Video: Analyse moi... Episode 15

Bonjour à toi, chers spectateurs. Analysons une nouvelle séquence de film et aujourd'hui centrons-nous sur une séquence assez macabre du long métrage Les 8 salopards de Quentin Tarantino.
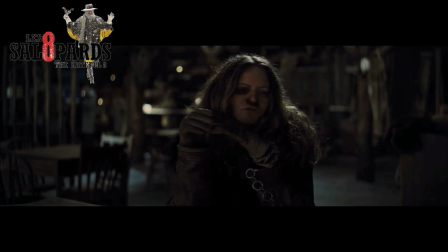Pour replacer la séquence dans son contexte, nous sommes dans le chapitre 4, intitulé subtilement Le secret de Domergue,
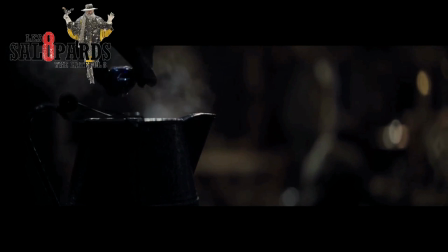et nous venons de découvrir que du poison a été versé dans le café des différents protagonistes. Daisy étant la seule à le savoir et les personnages de Hobby et John ayant bu une tasse de café, nous allons être mis à rude épreuve durant une séquence qui va jouer sur la tension et l'action de ce fameux poison. Cette séquence, nous allons la regarder sous l'angle d'attaque, une mise en tension stylisée et cathartique. Tarantino est un auteur connu et reconnu par tous pour son travail en tant que scénariste et un peu moins pour son travail en tant que metteur en scène. Et en choisissant ici de replacer son film dans le genre du huis clos, il place ainsi une nouvelle conception de son cinéma, comme au travers de cette séquence.
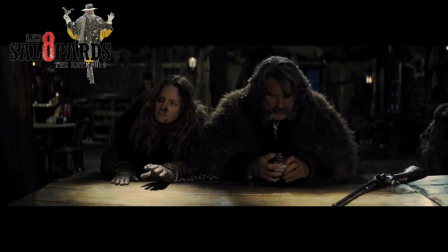Cette séquence joue avant tout sur le fait que tout va se traduire par les gestes des personnages et par le biais d'une tension palpable,
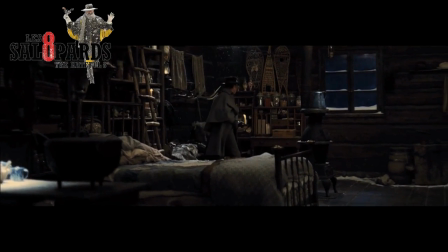une tension que Tarantino maîtrise alors qu'à son ordinaire, il joue plutôt contre celle-ci en ayant tendance à la désamorcer de ses métrages par un décalage dramatique qu'il oublie ici au profit d'un jeu avec le spectateur. Un jeu autour d'un frisson dramatique fort, celui d'une surprise pas si étonnante que cela, dans la mort de deux personnages importants dans sa dramaturgie qui jouent par la même avec la référence principale du métrage et de la séquence en question.
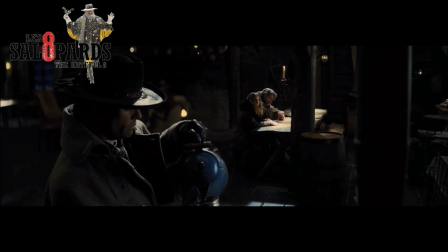Tarantino l'a avoué, sa référence première pour ce film était The Thing de John Carpenter, et il est évident qu'au travers de cette séquence, il rend hommage de manière magnifique au film du réalisateur américain en jouant non seulement avec le style du métrage, la tension avec cette surprise dramatique, mais également avec la conception même du film. Une conception qui se ressent déjà dans le choix de l'acteur central, seul survivant du film de Carpenter, qui devient ici l'objet de l'aboutissement d'un climax qui retourne la séquence d'un point de vue dramatique et narratif.
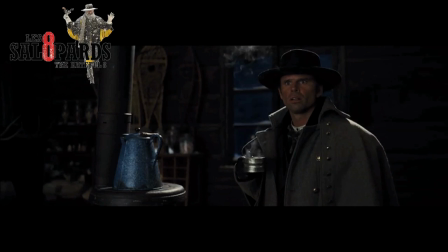Ainsi, on est poussé vers le questionnement thématique de la séquence, puisque John Rolfe, incarnant une forme de modèle américain vieux jeu,
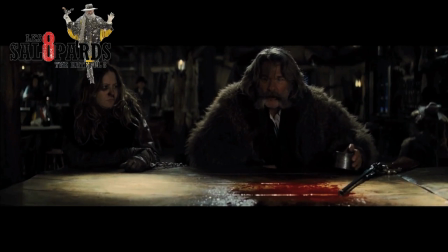Tarantino montre l'évolution de l'Amérique sur le point de sombrer vers le chaos à la fin de la guerre de sécession, et qui risque à tout instant de devenir aussi fou que les personnages de la séquence en question. Une folie qui se ressent également dans un jeu autour de la scénographie du metteur en scène américain, qui joue alors beaucoup plus avec le symbolisme ambiant de celle-ci, pour donner un aspect glauque à un genre qu'il prend ainsi plus au premier degré.
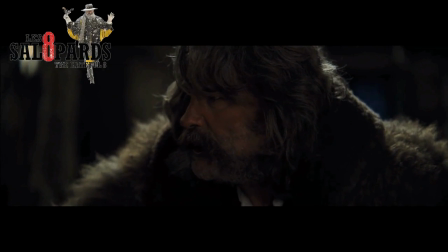Il met en scène un moment de cinéma gore, un style donc qu'il maîtrise dans sa forme décalée, étant reconnu pour son outrance magnifique dans l'utilisation de l'hémoglobine.
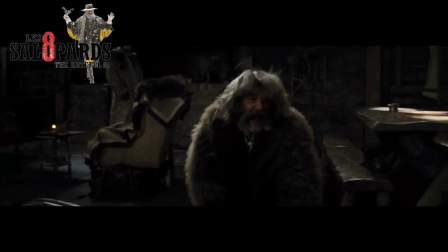Mais ici, plus rien de cela ne vient éclabousser un écran que Tarantino veut souiller, afin de mieux renouer avec l'essence même de ce genre de western en huis clos, une forme de cinéma cathartique et glauque, voire même macabre. Cette scène, dans sa réalisation, glace d'effroi le spectateur, surpris et terrorisé par ce qui vient de lui défoncer la rétine, un gore à la fois outrancier et pourtant morbide qui vient directement des tripes, comme pour rappeler que ces salopards restent finalement des hommes faibles.
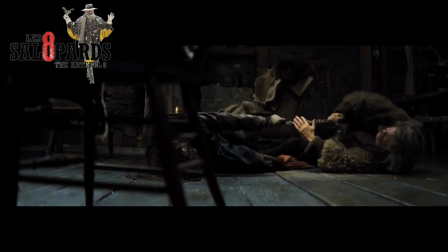La justesse graphique de cette séquence permet ainsi à Tarantino de rappeler que malgré le fait que ces personnages représentent des mythes d'une Amérique passée, ils sont tout de même faits de chair et de sang,
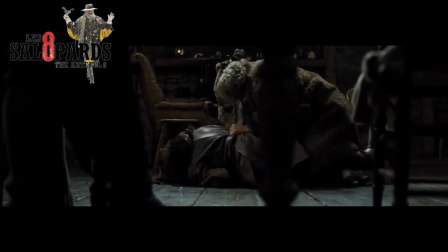et que malgré leur construction symbolique, même celle-ci peut être sujet à une désintégration violente et foudroyante,
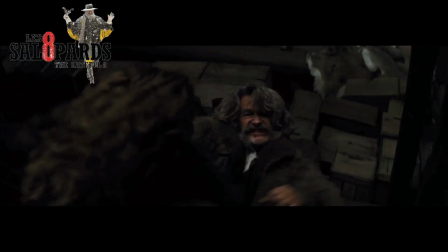à l'image des idéaux d'avant-guerre balayés par le temps et l'évolution d'un pays et d'un peuple. Cette réflexion rejoignant ainsi directement le cinéma de Carpenter, qui a toujours été fasciné par l'Amérique iconique au cœur de sa filmographie, se retrouvant assez bien dans The Thing, dont la musique de Ennio Morricone vient rappeler l'écho référentiel.
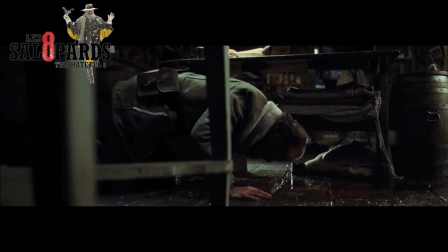La musique du compositeur, issue du dit film, vient bercer la tension palpable évoquée plus haut au cœur de cette séquence,
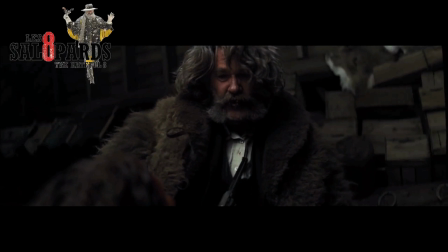jouant ainsi avec brio autour de la force graphique et narrative de celle-ci, permettant à Tarantino à la fois de rendre hommage à ses aînés et en même temps de tenter de se dresser
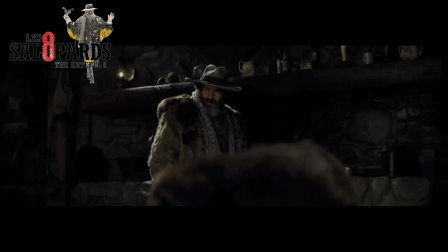à leur niveau par le biais d'un moment de cinéma fort qui joue avec les codes du genre et de son propre cinéma. Vous l'aurez compris donc, cette séquence est un moment de tension qui ne fait que monter en crescendo pour retourner le spectateur avec une référence solide et appuyée au centre. Comme d'habitude, je vous invite à re-regarder cette séquence pour vous faire votre propre avis et pourquoi pas votre propre analyse. On se retrouvera bientôt pour analyser une nouvelle séquence de film et d'ici là, regardez un petit peu plus loin que ce que l'on essaye simplement de vous montrer au cinéma.